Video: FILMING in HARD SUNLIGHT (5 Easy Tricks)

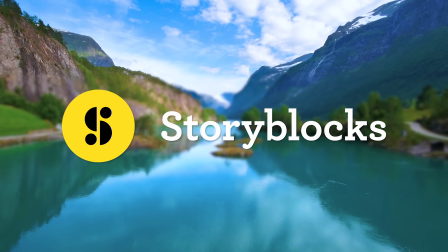0:00 This video is brought to you by Storyblocks Video. Summer is out! Yay! That means you can go outside now and play. But it's not gonna be without consequences. That's right, the sunlight is gonna be hard, like super hard. And the lotion won't cut it. You're gonna need some real good tips to film outside in the direct sunlight.
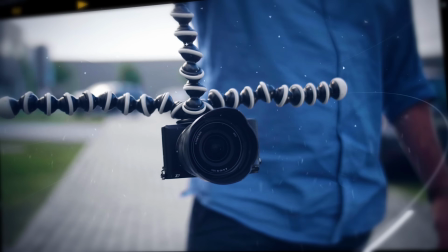Hey folks, Jordy here for Cinecom.net and welcome to Creative Tuesday. For the next couple of days it's gonna be like 35 degrees or even more, and for the outsiders that's about 95 Fahrenheit. So yeah, I thought perfect timing to share some tips around filming in hard sunlight, something that most of us filmmakers or photographers hate. But when you know what you're doing, it's actually not that bad. Let me know in the comments, guys, would you rather film in extreme cold or extreme heat?
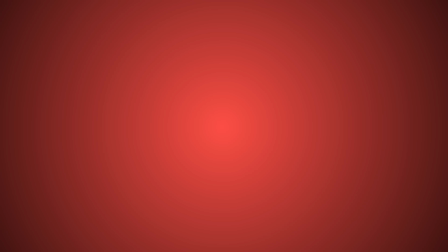0:53 Now let's kick it off with the first tip, and that is the position of the sunlight. What you want to do is draw an invisible line through your talent from the camera standpoint. And try to avoid that the sun and the camera sit at the same side. If that's the case, then turn your talent and the camera around.
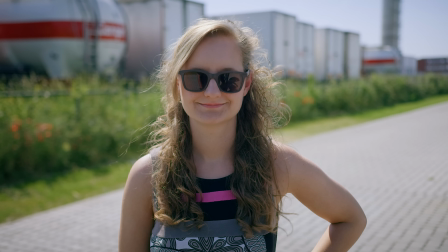1:09 And this way the sunlight will function as a backlight, even creating more depth.
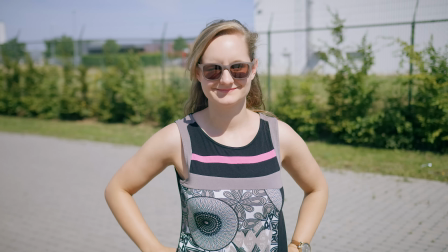1:13 If the sunlight would shine from behind the camera, your subject will turn out flat and she won't even be able to keep her eyes open.
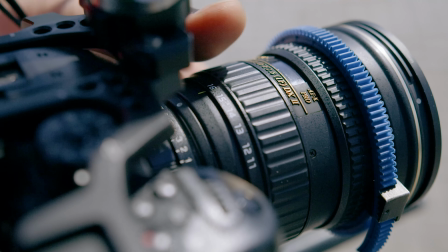1:19 A little bonus tip to the position of the sun is the use of lenses. When shooting wide angle, it's going to be harder to shoot against the sun as you'll introduce more lens flare.
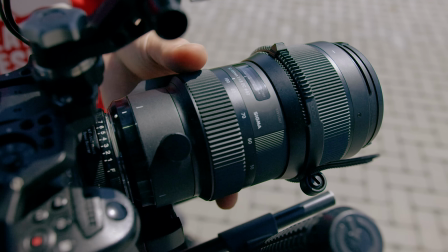1:28 Zooming in, going tele reduces that a little and will usually go better when you have that sunlight in the back.
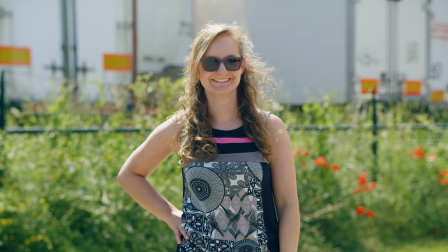1:34 Tip number 2.
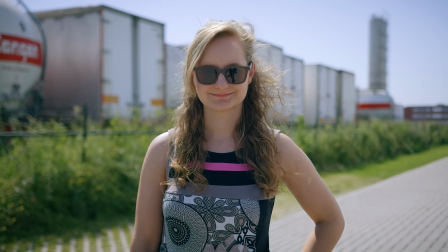1:35 When having that sunlight coming from the back, your subject's face will be underexposed since you need to fight against that enormous brightness of the sun.
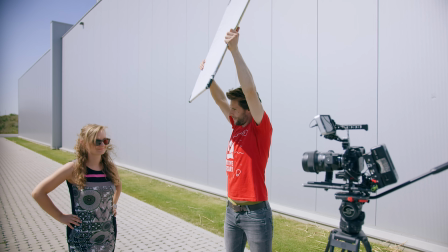1:43 Now, one way to fix that is by using a reflector or bounce board. Now, you can get such reflectors very cheap, and we actually did a video about this $20 reflector a little while back.
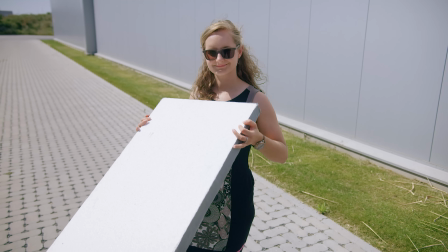1:53 But you can also get yourself a foam board for just a couple of bucks from the Home Depot.
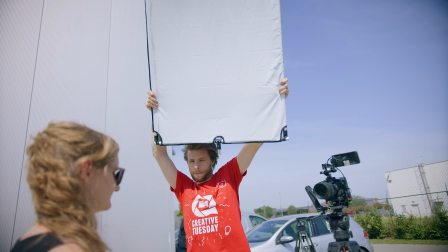1:58 You want to bounce the light from the opposite side of the sun. In this way, you'll create a beautiful pattern of backlight, shadow, highlight.
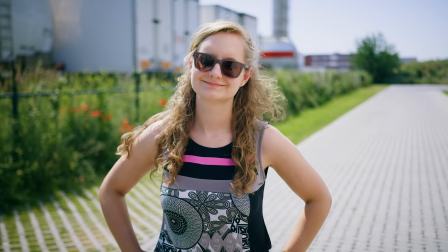2:05 And this is a cinematic lighting technique, which again creates more depth. Now, do be careful that you don't bounce the light back from below. This is a very common mistake.
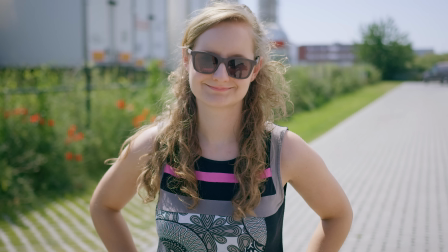2:14 Bouncing light from below is used to lift up shadows from underneath the eyes and nose, which always goes together with other light sources.
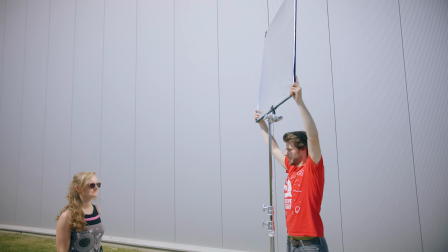2:21 When working with a single reflector, make sure to hold it above the eye level of your talent to create a natural lighting angle.
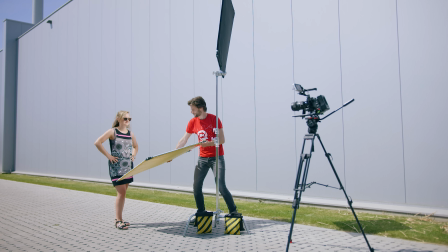2:28 If you would use a stronger silver side reflector, then you could use a soft reflector from the bottom to lift up the shadows in the face. Now, apart from a reflector, you could also use world objects. For example, this is the studio building.
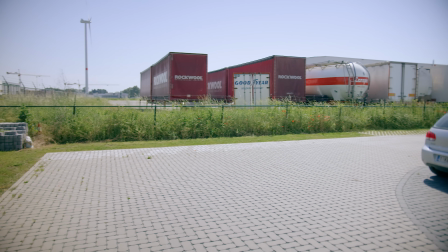2:41 It's gray and it doesn't reflect as much as the very bright floor in the parking. It's better for me to aim the face of my subject away from the building. Now, I've got 3 more tips to make the most out of your summer vacation, but first a little shout out to our beloved sponsor Storyblocks Video.
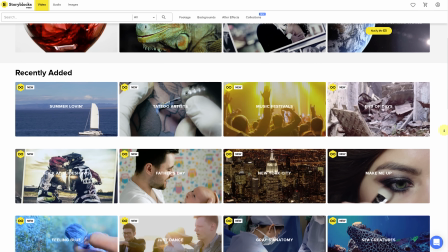2:57 It's an online library packed with hundreds of thousands of video assets such as 4K stock clips,
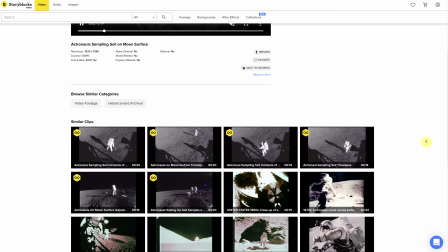3:02 3D renders, archive clips, effects, overlays, and even After Effects templates.
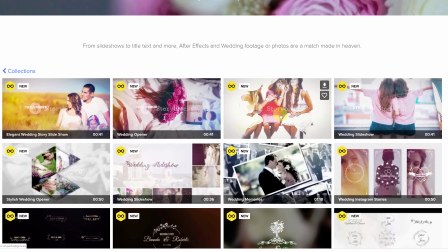3:07 Another one of those expensive stock sites you might think, wrong. For a single price per year, you can download the entire library if you like so. I even challenge you to do that. For more information and start downloading right away, visit the first link in the description below. And now moving on to tip number 3, always expose for the highlights.
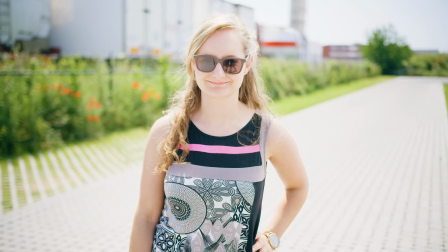3:26 Definitely smartphones or automatic cameras will always overexpose your shots in extreme conditions.
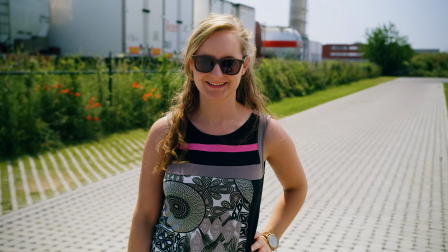3:32 So be aware of that and make sure that bright areas are not overexposed.
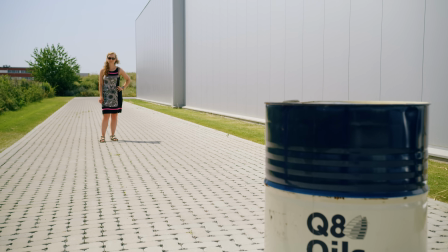3:36 It's better to have a foreground to be underexposed than something in the background be overexposed.
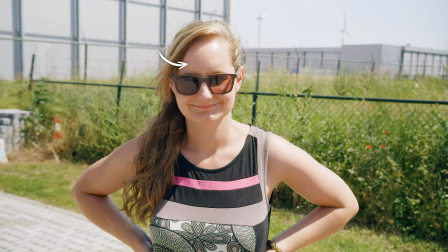3:42 For medium shots of a person or portraits, this means expose on the brightest side of the face.
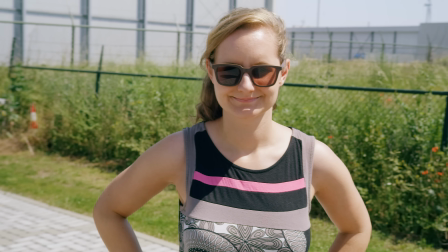3:47 So if the sunlight from a side makes the contrast too big, then rotate your setup so that the sunlight comes more from behind, creating less contrast on the face.
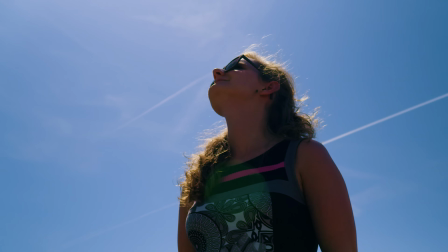3:56 And if the story allows, I would even better go to silhouettes. Place your subjects right behind the sun and expose on the background.
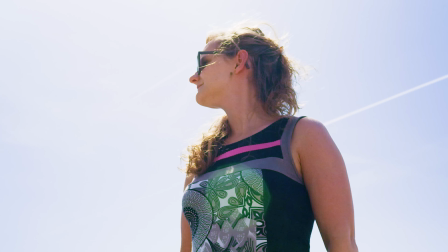4:03 This will look much better than if you would do the opposite. Tip number 4.